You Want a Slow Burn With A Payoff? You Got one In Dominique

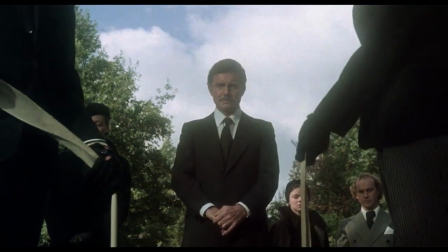There's no dialogue moving the story forward. It's almost just all visuals and reactions. It is kind of realistic in terms of if you see a ghost, what would you say? You wouldn't say anything. Maybe you wouldn't say anything, right? and it kind of it's portrayed that way in this movie right he's he just freezes yeah and he goes to his study yeah exactly you're not gonna have some big speech and all this fucking dialogue yeah after you see a ghost you're gonna shit your pants yeah exactly like how can i relate to these
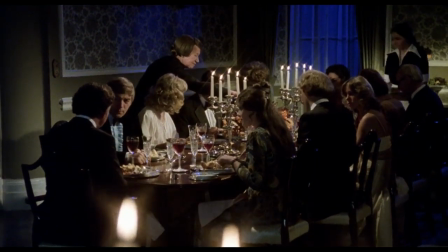rich upper crust people that i already kind of don't like
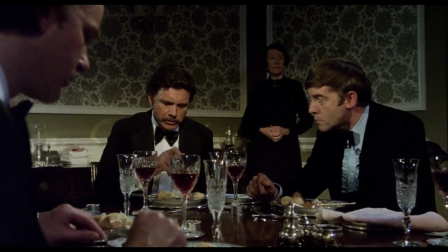them because they're they're are rich in hoity-toity him but then right away i'm like okay yeah i'm not supposed to like them as soon as dominique dies yeah like oh i'm not supposed to like david the big rich house starts to make sense because you don't like him because he's this big rich guy who may be a little corrupt
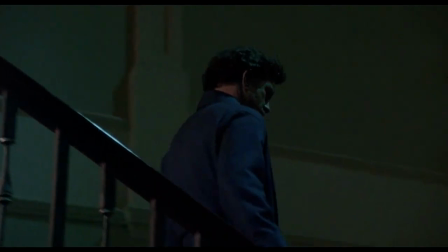and crooked exactly and the fact the house is so big helps build attention because when he's hears the sounds it takes him a long time to get
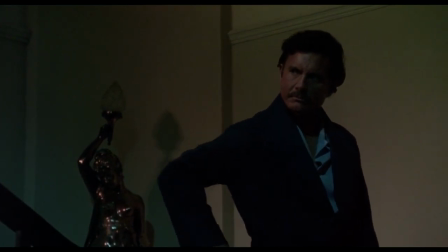there and you see him go there it builds attention and I remember walking down the stairs along the corridor. So the big house really helps the atmosphere of it all. Camera work in this movie is fantastic. The way they frame the shots. A lot of the lighting for this movie is basically a hallmark of the movie, right?
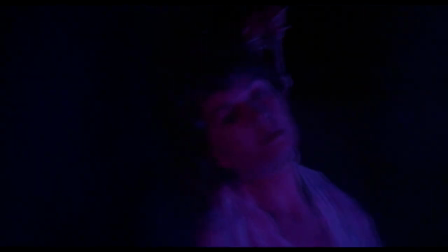Giallo, Italian, Argento type vibe. Crazy lighting is always at nighttime. And then during the daytime shots in the house, it looks all drab and boring, like real life. Exactly. is drab and kind of boring but at night when the hauntings happen is when the lighting gets all unreal you know the lighting is
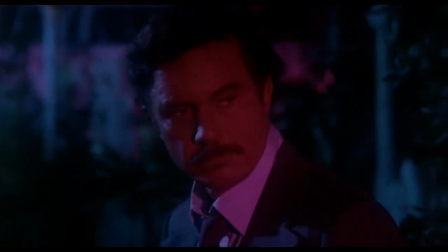kind of saying things are starting to get unreal here and they are it's like ah what's going on this crazy lighting in this house why is it all red over there i don't know yeah but who cares it kind of has its own piano theme which happens to just play throughout the movie right where
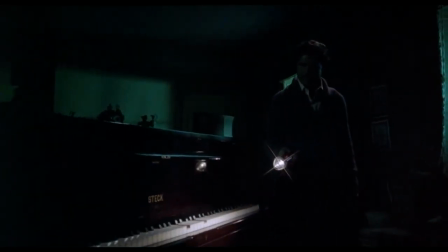you think it's the ghost doing it maybe playing the piano but it also helps to bring that somber feel yeah to the movie as well right you really kind of feel this a weight on your chest from everything that's going
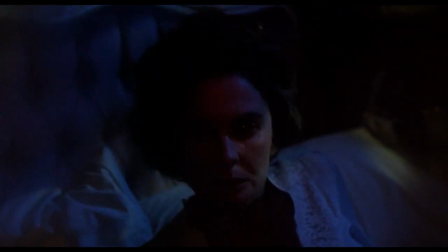on this movie is a perfect example of less is more the plot is so simple there's no dialogue there's very few characters
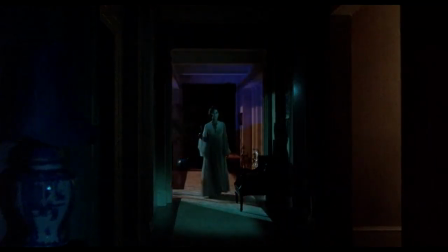keeps your attention it keeps you intrigued right till the end and at the end it's like oh fuck they They fooled me when it gets to the actual ending and the resolve and what actually is going on. I was like, oh man, there's twists within twists. It's a brilliant movie.
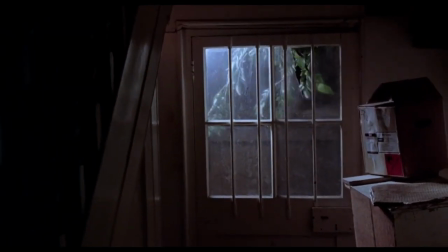It's brilliant in its simplicity.
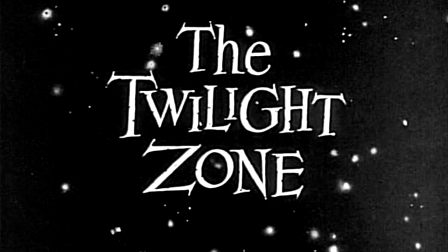So for fans of Twilight Zone, it's like a long Twilight Zone episode.
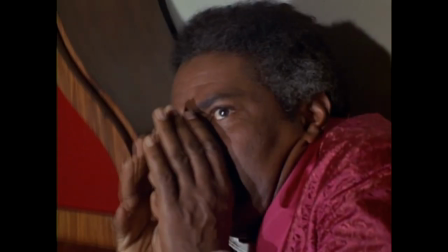Kind of, yeah. And Night Gallery, it reminds me a lot of that pilot episode Night Gallery, The Cemetery. It's a lot like that. it is really a perfect example of telling a story visually letting the visuals do all the work and dial back the dialogue no bullshit check out Dominique and until next time keep drinking